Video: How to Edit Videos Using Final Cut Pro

You might have watched my video on how to start filming as a photographer. Maybe you've watched how to take better video shots. These have been episodes earlier in the series that I've been doing on how to improve your photography and how to do your videography. Now we're just going to do a very quick basic piece of editing on a video that I shot a few days ago with a friend of mine. I filmed for her yoga channel. It's called Yoga with Charlotte. She does some fantastic videos on all sorts of yoga tutorials and yoga flows for various sort of specific reasons. So one that we filmed the other day was a wrist-free yoga tutorials to design for people who have problems with their wrists, who maybe find doing a lot of yoga is a little bit too sore on their wrists. So definitely go and check out her channel. But I got a chance to just shoot a little bit of a story for her where basically she was talking about what yoga means to her, and we shot the basic A-roll, which was her talking, got all the sound, and then I shot a few bits of B-roll, which are the secondary shots. They're the ones that fill in around it just to make sure that it looks pretty. We could just leave it as one long video of her talking, but if we can improve it with a little bit of visuals, it just makes everything look a little bit nicer. So this is a very brief summary of how I edit in Final Cut Pro. So let's go over to Final Cut Pro and I'll show you how I edit and the process and the thought processes that I go through.
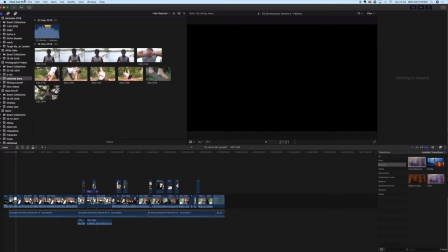(1:36)
So welcome to Final Cut Pro, and we're going to do the editing on this video of Charlotte in this program. So the first thing we're going to do is open up a new project, file new project,
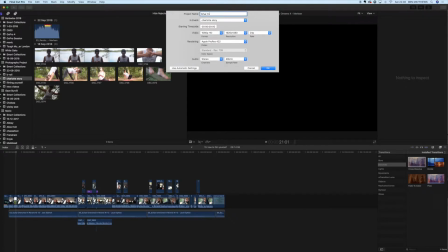(1:48)
and I'm going to do it in 1080p and 24 frames a second to give us a nice
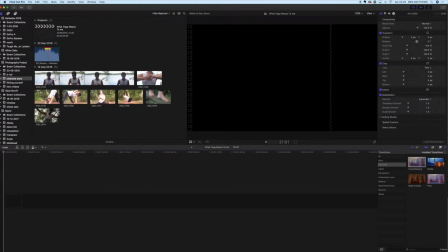(1:54)
cinematic look. It seems I can't actually figure out what I'm going to call it initially.
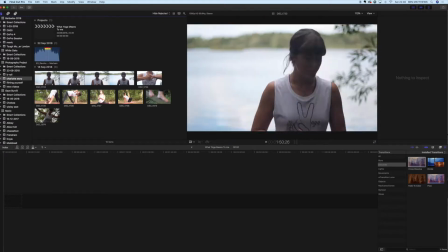(1:59)
We're going to have a new project open in the timeline, and the first thing I'm going to do is just skim through the original footage that I had of Charlotte speaking.
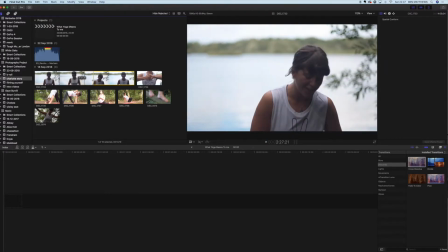(2:08)
She had a few attempts to get it right, so it took her a while to actually figure out exactly what she wanted to say.
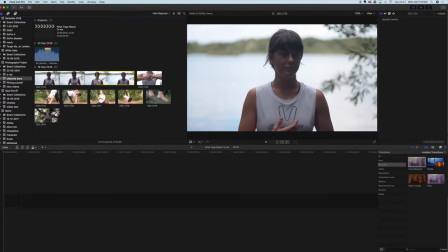(2:13)
Most people would do this if you're interviewing them. Bring it down onto the timeline, and immediately I can see there is one big block.
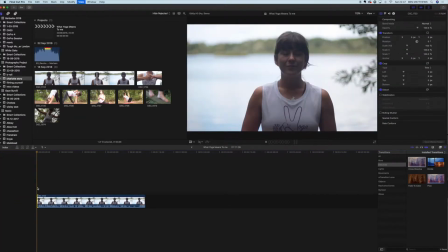(2:19)
That was the bit that I knew I wanted to film. So just quick check, make sure that's definitely what I want to film, and just a quick check to make sure this is definitely what I want to edit,
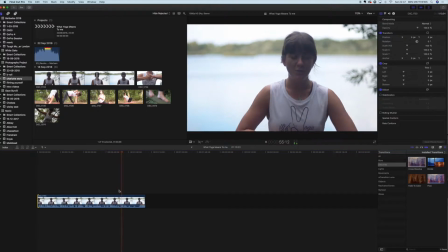(2:33)
and just a quick playthrough to see how the sound is coming through. We're just going to have a quick look at the end of it as well, just to make sure we've got the beginning and the end tidied up, just to make sure we've got exactly the right length and exactly the right section all sorted out.
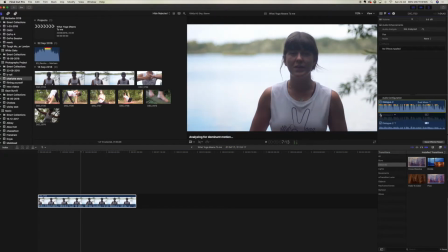(2:50)
Once we've done that, I'm then just going to adjust the sound because I recorded it with a safety channel on, so I just want to make sure it's got the right sound, just to make sure that everything sounds right.
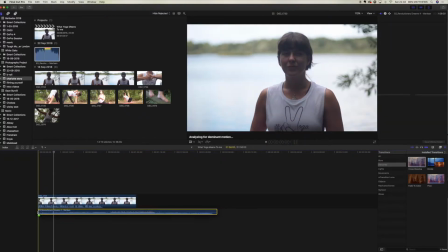(3:01)
I've got a song that I've picked from Epidemic Sounds. I use Epidemic Sounds for all my royalty-free music for YouTube, and just want to see if I can find an area of the song that will sound right with the words that Charlotte is saying.
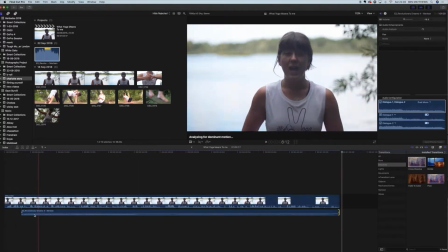(3:16)
I'm also going to drop the volume of that track down to make sure that you don't block out what Charlotte is saying.
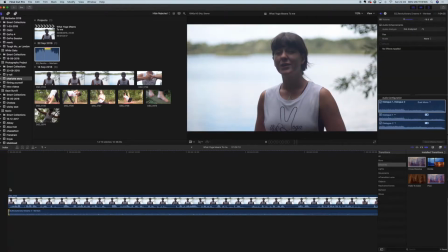(3:23)
So that looks alright to me. I'm happy with how that is. I'm going to give it a slight fade in so it doesn't just immediately start blurring, because we're not going from the start of the song. And yep, that seems to be alright to me. I'm happy with the levels of how everything is coming through.
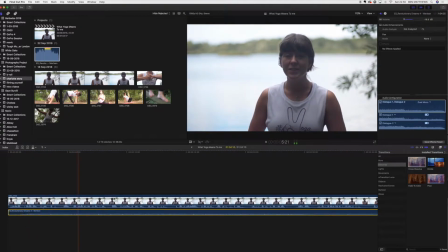(3:40)
So once we've got all of that, I'm happy with the basic. That's essentially my A-roll. That is what I want to show. That's the story I want to tell. And from this point, we then start to look at what we can put over the top just to help with the visuals, because as lovely as Charlotte is,
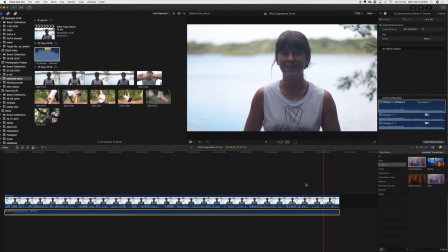(3:55)
it would just be nicer to have something that is just looking a little bit more
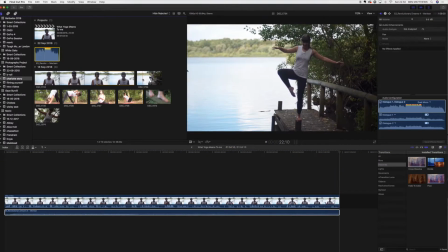(4:00)
pleasing to the eye in terms of telling the story, giving a little bit of background, adding a little bit of context to the story that we're telling.